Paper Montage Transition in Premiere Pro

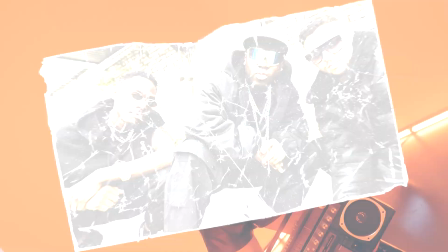0s
In this tutorial, I am going to show you how to create this paper montage transition in Premiere Pro.
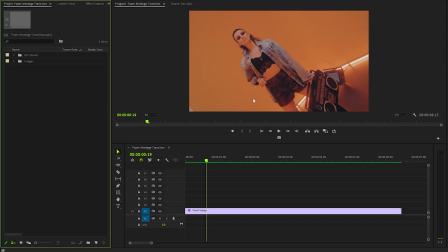4s
Alright, I've imported a video clip into the timeline, and you can choose any footage of your preference. To create a captivating paper montage transition, we first need to gather some images. I have already imported several images into the project panel for this purpose. Start by selecting all the images you want to use. After selecting, right-click on the highlighted images to open a context menu.
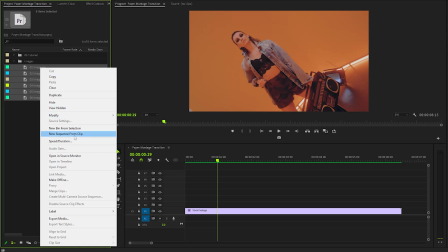24s
From this menu, click on Speed and Duration to adjust the timing.
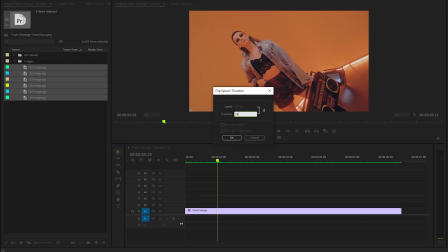27s
In the Duration dialog box, I will set the duration of each image to approximately 24 frames, ensuring a smooth transition between them.
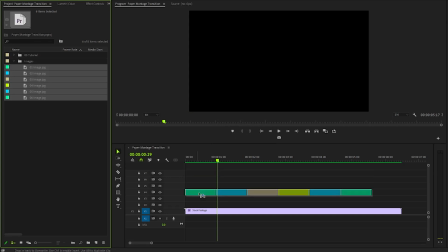35s
Once that's done, let's drag and drop all the images into the timeline, ensuring they are arranged in the order we want.
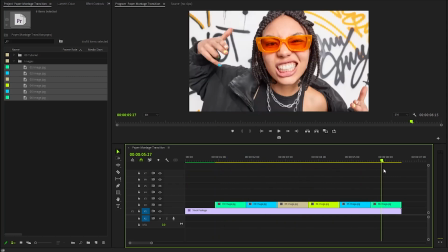41s
To create an engaging paper montage transition, we'll need some specific assets.
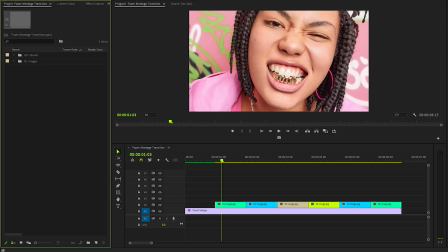46s
I already have a collection of beautiful paper texture overlays and a sound effect on my computer.
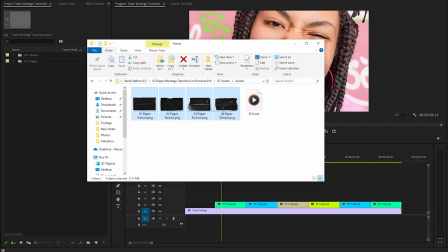50s
You can easily download them using the link provided in the video description.
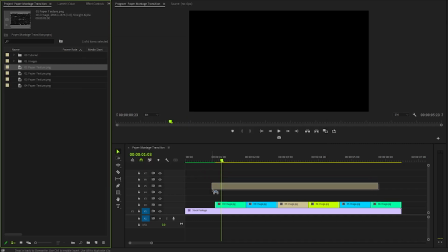54s
Once we have everything ready, we need to drag the first paper texture overlay and position it right on top of the first image in the timeline.
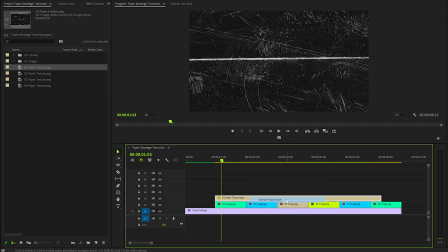60s
After that, we need to select Set to Frame Size to adjust its resolution. Next, we will navigate to the Effect Controls panel.
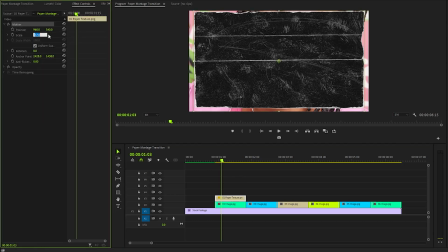66s
Here, we need to adjust the scale parameter. Setting this value to around 30 will create the desired effect.
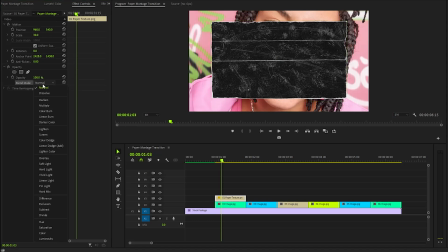73s
Additionally, we will modify the blending mode to screen from the list of options. This change will allow the texture to beautifully blend with the image below it.
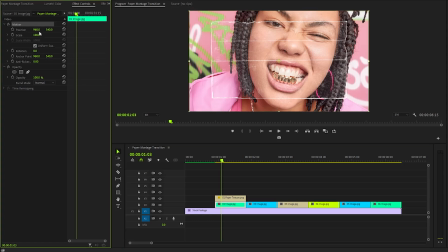80s
In the next step, we will begin by selecting the first image and meticulously adjusting its scale properties to ensure it fits seamlessly within our design.
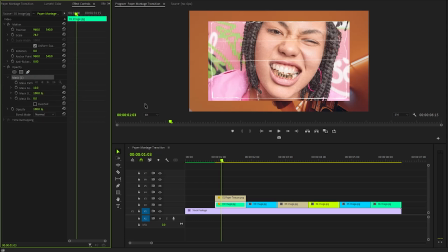88s
Once that's done, we will use the pen tool to carefully trace around the edges of the paper texture, creating a precise mask.
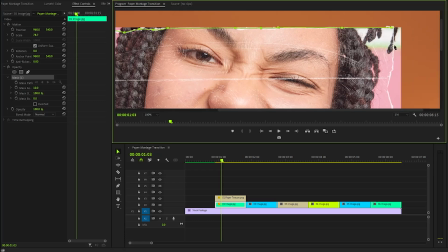94s
This technique will not only enhance the visual depth, but also lend a dynamic, textured appearance to our overall composition.
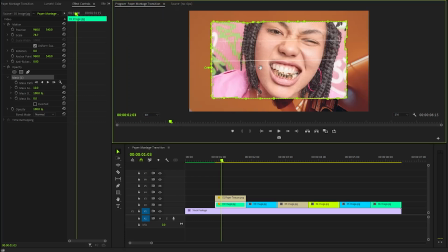101s
Alright, we have successfully created the mask for the first image. Let's shift our focus to the Lumetri color panel. In this section, we will make adjustments to the RGB curves to enhance the image's contrast.
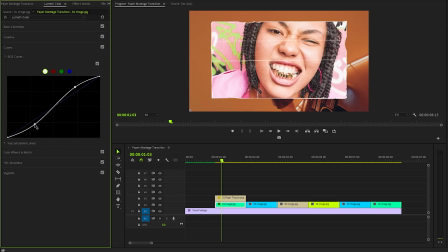111s
By carefully manipulating the curves, we can fine-tune the shadows, midtones, and highlights, resulting in a more dynamic and visually engaging image. Once we have completed the initial steps, the next task is to choose the first paper texture and the image to make them nest.
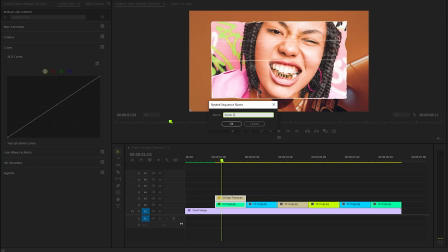125s
I'm going to call this scene 1. Once everything looks good, simply click on OK to finalize the creation of the nested sequence. Following this process, you will need to repeat it for all other images, carefully customizing each one with different paper texture overlays, ensuring that each is saved as a separate nested sequence for easy access and organization.
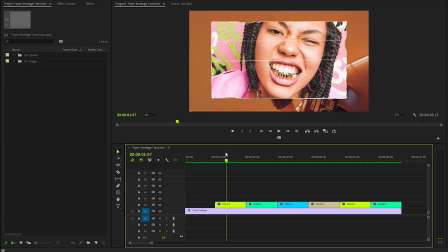144s
Alright, now you can see in the timeline, we have customized all the images and paper texture overlays. In the upcoming step, we will focus on adding some effects to the first image. To begin with, I will apply a transform effect, which allows us to manipulate the image's position and scale.
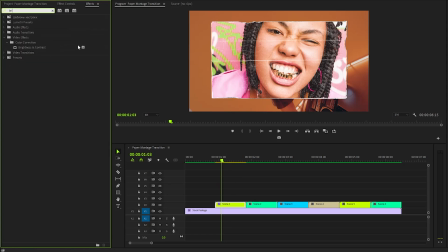158s
Following that, we will introduce a brightness and contrast effect to enhance the image's overall look and feel. Next, let's go to the Effect Controls panel to customize all the effects. Firstly, make sure the time indicator is at the beginning of the first image. We will create keyframes for the scale parameter, initially setting the value at 100.
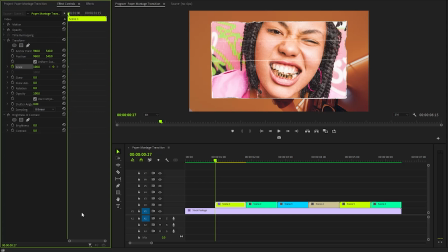176s
After that, move the time indicator 4 frames forward. At this point, I'll adjust the scale property to about 110, providing a slight zoom effect that adds depth. To achieve a more dynamic visual experience, we can enable motion blur, which will be accomplished by increasing the shutter angle value.
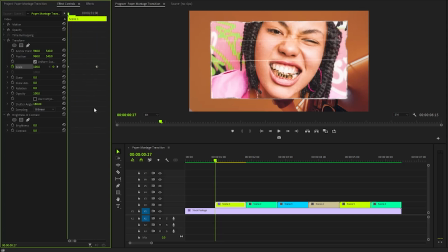193s
Again, ensure that the time indicator is positioned at the start of the first image. Next, let's create keyframes for the brightness parameter with the value 100.
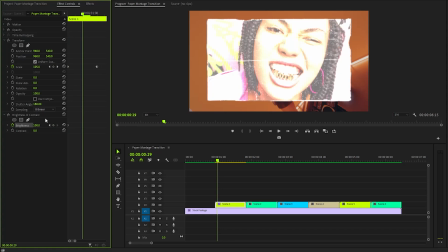201s
Now move the time indicator 2 frames forward. At this point, I will adjust the brightness value down to around 0.
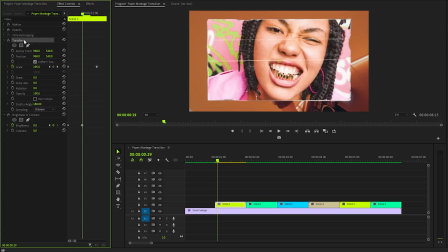207s
In the next step, I will begin by selecting the two effects I want to use and copying them. Once that's done, it's important to select all the remaining images in the timeline, so I can paste the copied effects onto each one, ensuring a consistent look throughout. Next, I will carefully move the time indicator to the very beginning of the first image to set the starting point.
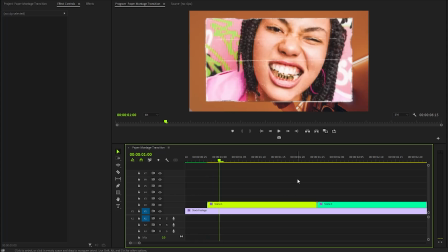226s
From there, I will move the time indicator precisely 4 frames forward. This is crucial as I prepare to position the second image.
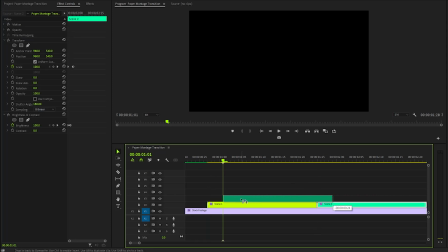232s
I will drag and drop it into place in the designated area, making sure it aligns perfectly with the first.
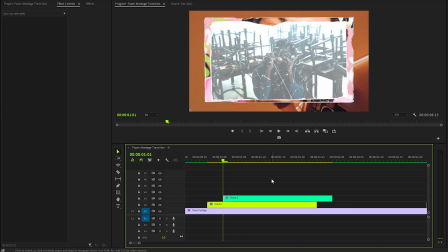237s
Following the same procedure, I will move the time indicator another 4 frames forward.
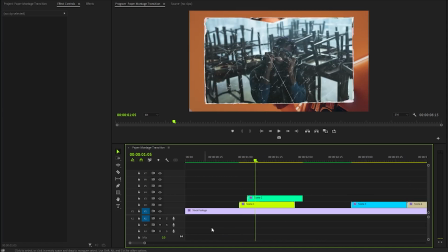242s
This sets up the next phase, where I will drag the third image and carefully position it in the next spot.